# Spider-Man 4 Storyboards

Hey everyone, Eric on Paper here, and in case you hadn't figured it out, I'm Eric. So we're going to be looking at some Spider-Man 4 storyboards today. A lot of you asked for it on the Spider-Man 4 video, and what we're going to do is break down the very opening sequence of the movie, and then I have a little surprise for you.
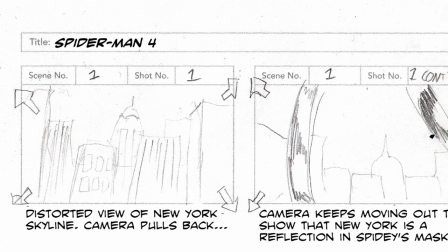19s
So the most important shot of a movie is the first one,
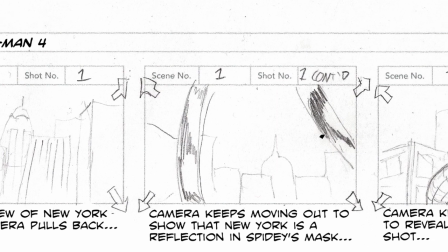23s
and what I decided to do was show a weird distorted New York for an establishing shot, but then we're going to begin pulling out slowly.
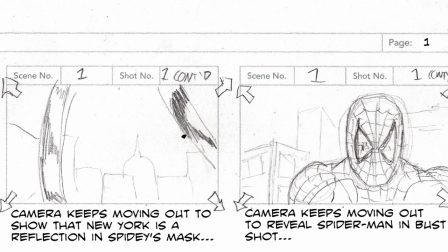31s
And what this establishes is that we are seeing New York reflected in Spider-Man's eyes.
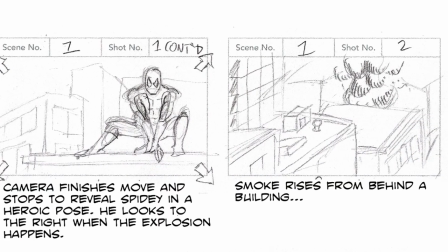37s
And then we pull out further to see Spider-Man standing heroically on that rooftop.
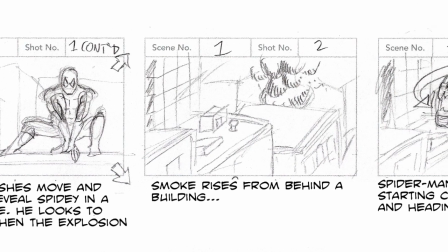42s
I wanted the opening shot to really connect Spider-Man to New York because the two go hand in hand together.
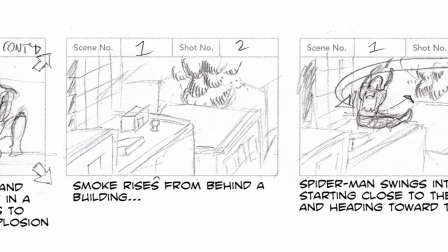48s
New York is his city, and that is a theme that we're going to see throughout the movie.
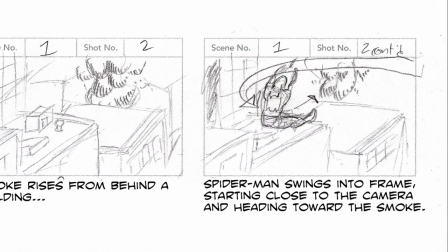53s
Now, you don't even have to be a great artist or draw super detailed storyboards, they just have to be enough to communicate to your cast and crew what you want. Now, the little surprise I mentioned is that I'm going to storyboard a sequence in front of you guys, talk about my thought process, and hope you enjoy it.
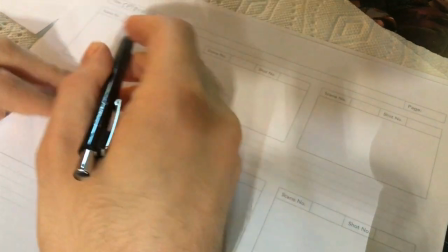72s
Now here I'm going to be setting up a fight scene between Spider-Man and the Rhino,
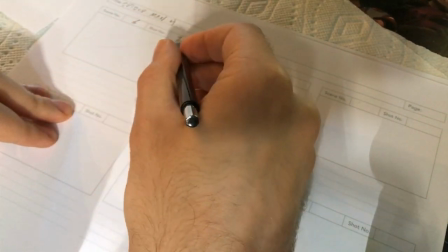79s
and it's scene 6, so of course I mark it accordingly. And with shot 1, what I want to do is introduce an abstract image.
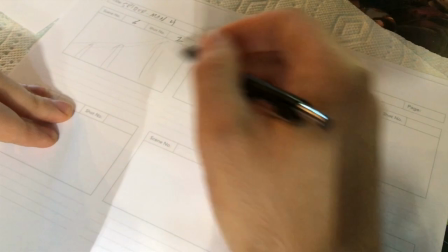88s
In this case I chose a suspension cable along the tower bridge.
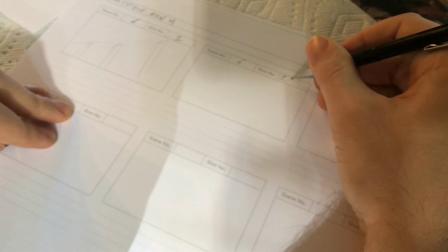93s
Now, the audience is going to wonder, wait, why am I looking at this in the first place?
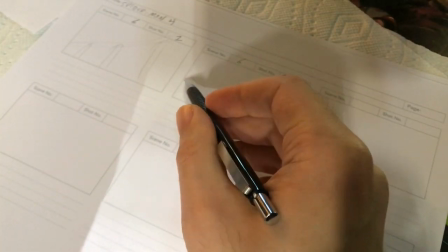100s
Well, the answer should be coming up shortly because what I do is moving from left to right.
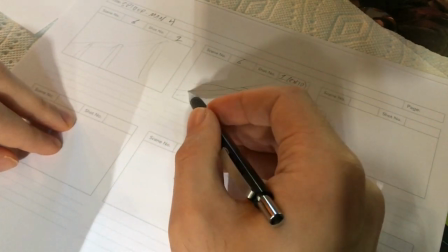106s
If you want the movement of an object contained in the storyboard, draw your arrow within the board itself.
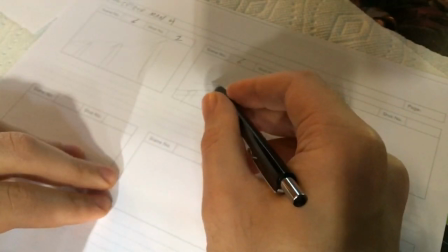114s
If you draw the arrows on the outside, it means you want a camera movement. And what I want to be flying through the frame is we're going to see the
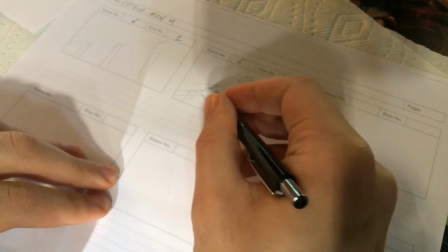123s
underside of a police car being hurled with great force.
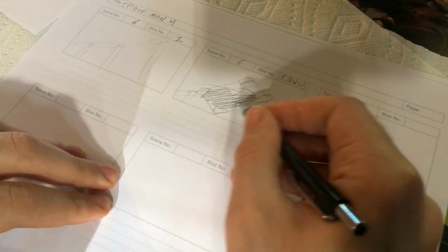128s
And as I said, you don't even have to be a great artist. This is just a suggestion of it.
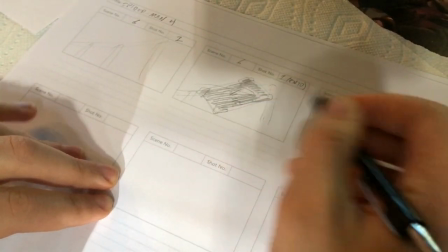134s
And this is still the same angle that we saw previously, still shot 1, scene 6.
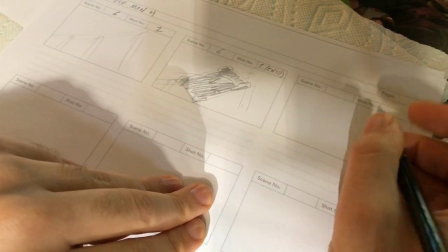141s
Then I'm going to continue along the same way with,
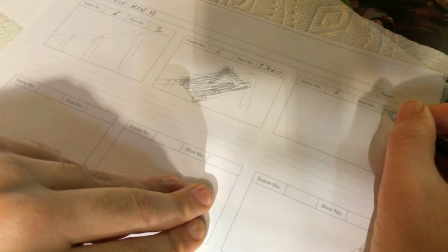147s
again, scene 6, shot 1, continued.
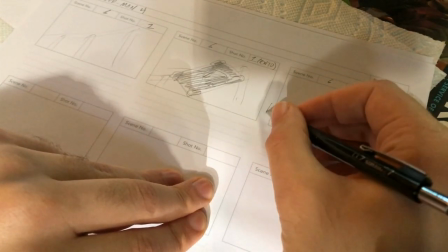155s
Now, even though we're still in shot 1, I want the camera to pan over, so I draw an arrow from the outside of the frame indicating that movement.
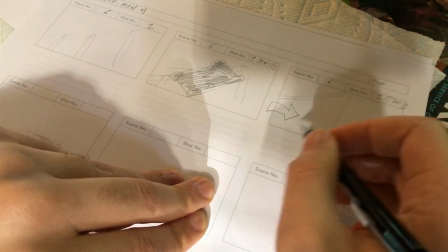164s
And when the scene goes into visual effects, because as much as I want to fling a police car
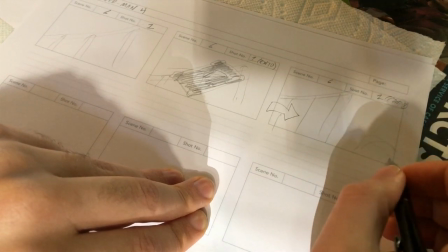170s
a great distance for a cool special effect, that's just not in the budget.
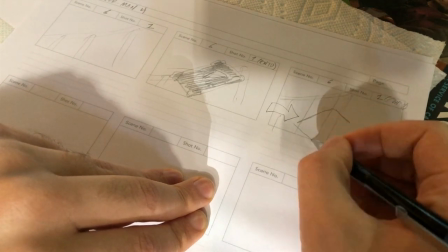175s
I did beg Bren, but he said not enough Kickstarter backers, so oh well.
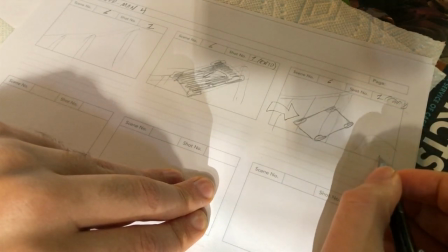181s
Anyway, we're going to be panning over, and then also from the right,
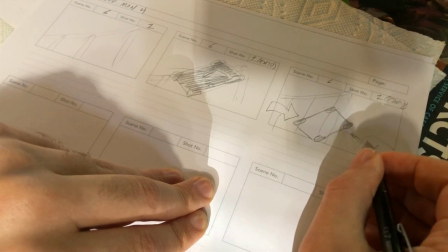189s
I decided I wanted to see some of Spider-Man's webbing come flying into frame, and just draw the arrow inside the frame,
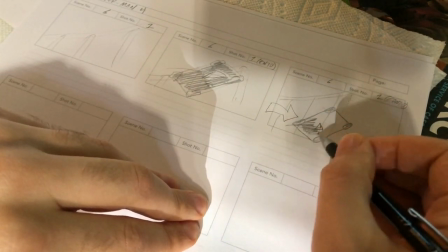197s
so that indicates that that movement's only happening within the frame, and just some darkness for consistency.
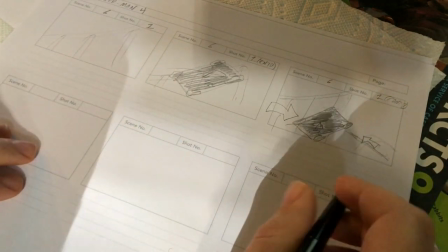207s
Now, why I had the police car just in general come from screen left,
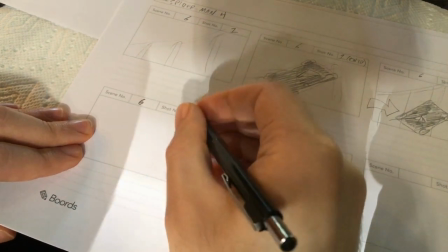211s
it's because that's traditionally how the human eye and human brain processes information from left to right.
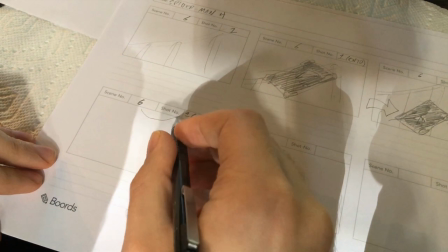219s
So if something comes from the left of the screen, it has a higher chance of making the audience jump, or if in the case of a horror movie, or take notice.
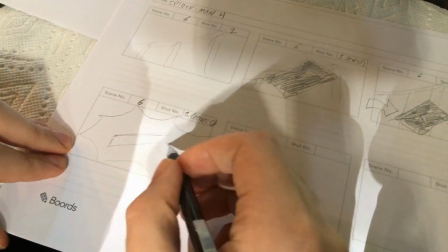228s
Now, still keeping up with the same shot, I'm going to have the police car now
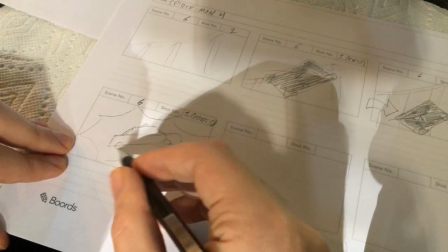235s
flipping and getting suspended in the giant spider web, which will have popped out.